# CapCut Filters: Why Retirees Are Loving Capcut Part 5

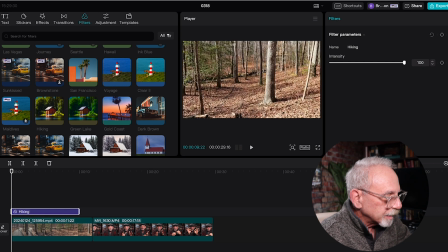But with the double brackets there, we can extend it, and it'll click into the end of the clip,
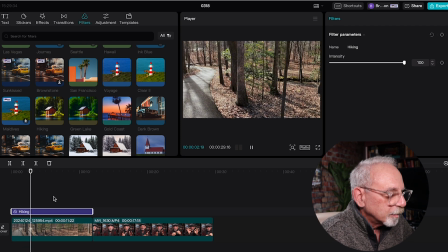and now the entire clip is being affected by that filter.
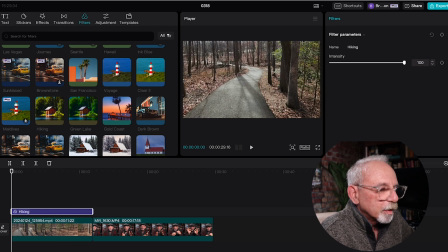Once again, go back to the beginning. We're going to tweak it with intensity just a hair. Go right about there and play it.
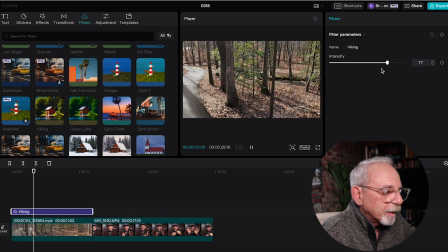And that's what I decided. That's how I want my clip to look. And now it has a slightly different look.
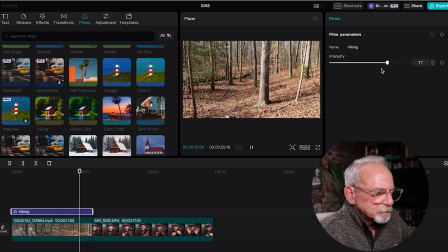It's a little bit brighter, a little bit more exciting, more crisp and sharp.
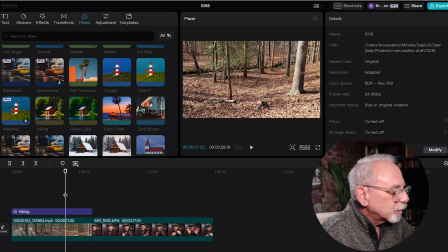So that's how you use a filter. Now you can spend all day playing with filters.
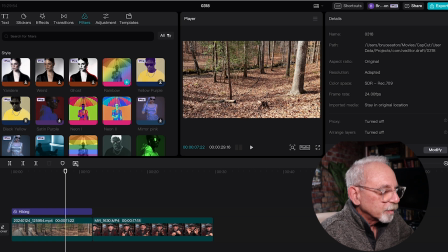You can do crazy things with filters. There you go. There could be a use for that. You can do a negative on it.
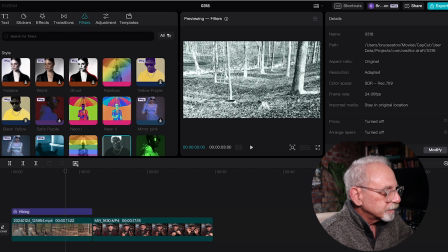You're going to be able to do all kinds of crazy stuff with this. All right.
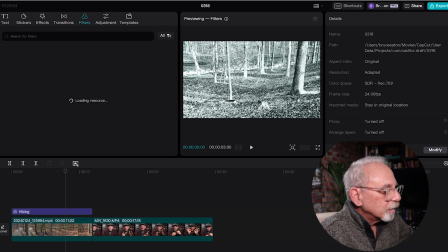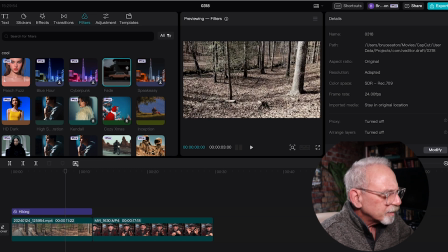Cool it down some. This gives it a very different vibe, a very different feel to the scene. All of these are going to change the emotional reaction people have to this scene.
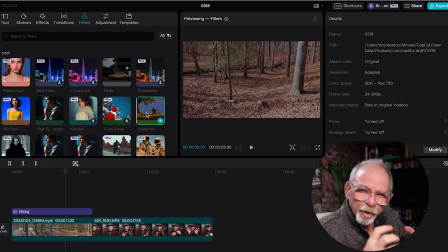And that's what it's all about. You're really manipulating emotions. You're creating a feeling by applying these filters. And each one is going to do a slightly different thing.
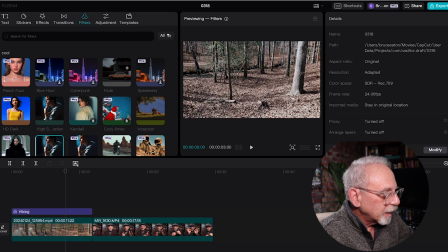So we've set our hiking one, and we're happy with that.
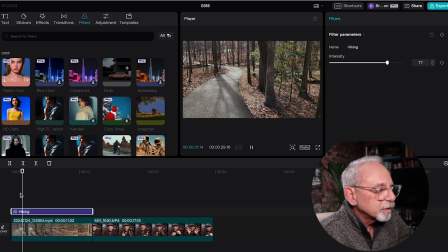Let's play it back one more time and see how it looks. And I do kind of like the look of this. Not too intense.
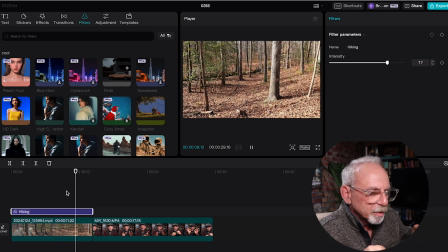It still looks pretty natural, but it's sharper and brighter and a little bit more contrasty, and I like that.
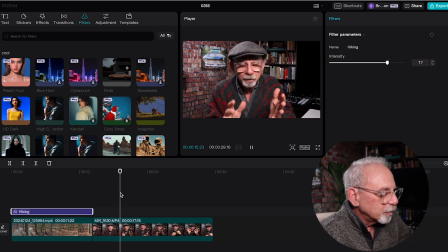Now, we're going on to our indoor shot. Let's pretend
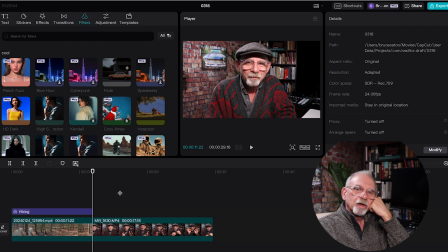that our goal with this shot is to make it look like we're watching an old clip. Some old guy from 1970 talking about whatever he's talking about.
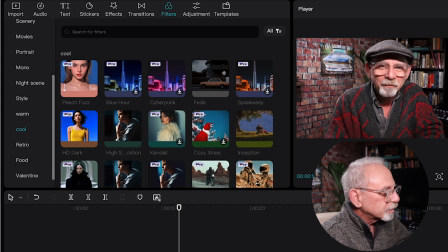So here we go. We go down here. Well, it sounds like retro. That would make sense.
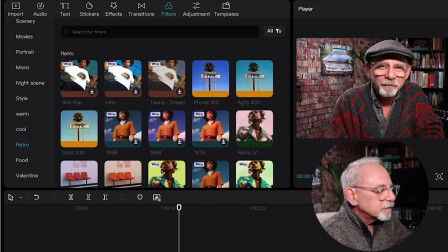And we've got all these different retro looks.
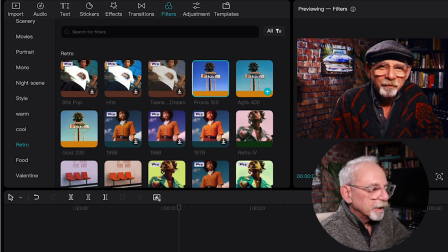This one looks like it's degrading pretty badly and disappearing before our eyes. This has gotten blue over time. This one has gotten gold over time.
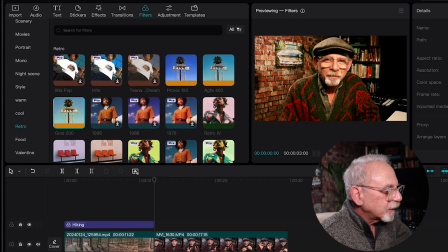Okay, so I'm going to keep that one. So we're going to add that to the clip.
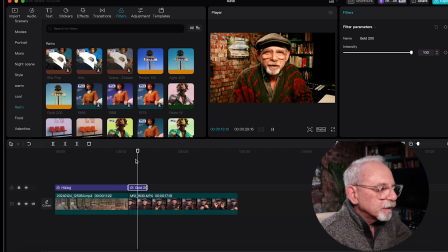And now we'll play it a little bit, take a look at what it looks like, and then it's going to switch back to normal.
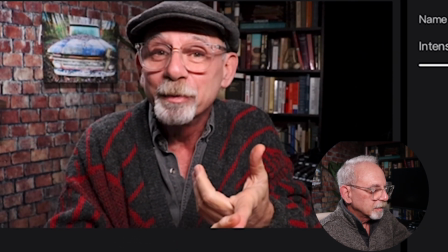So you can see the difference between that and that, right?
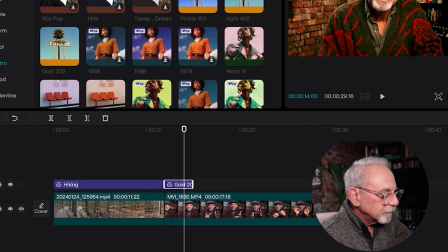So we're going to extend it to the length of the clip. All right. Now let's go up here to intensity and play with that a little bit and see what that does.
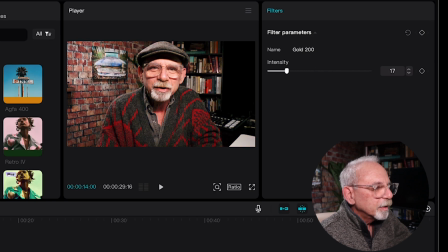Starts to feel a little bit, now we're pretty much back to normal. Starting to age it a little bit. And up here, this one I think I like maxed out. I want it to be looking as old as possible. So there you go.
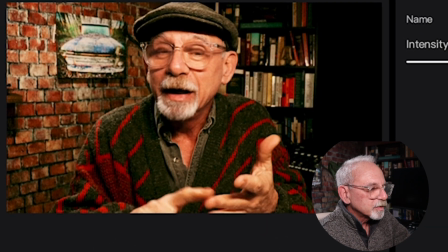And now it looks like we have slipped into an old
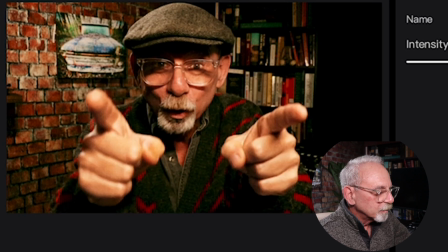video clip from times gone by. So now you get the idea of how to use filters.
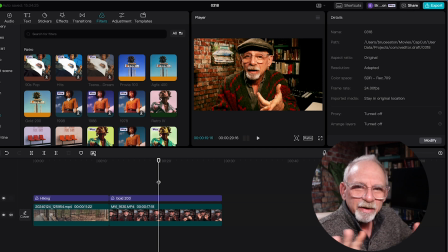Filters can be used to change all kinds of things, but it's an overall change to the entire thing. If you wanted your entire video to have a consistent look, you can put this clip over this filter over the entire video, and it will all be a consistent look.
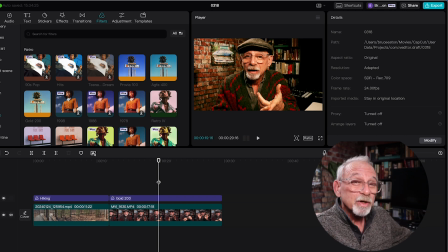And that's how films get those signature looks to the movie.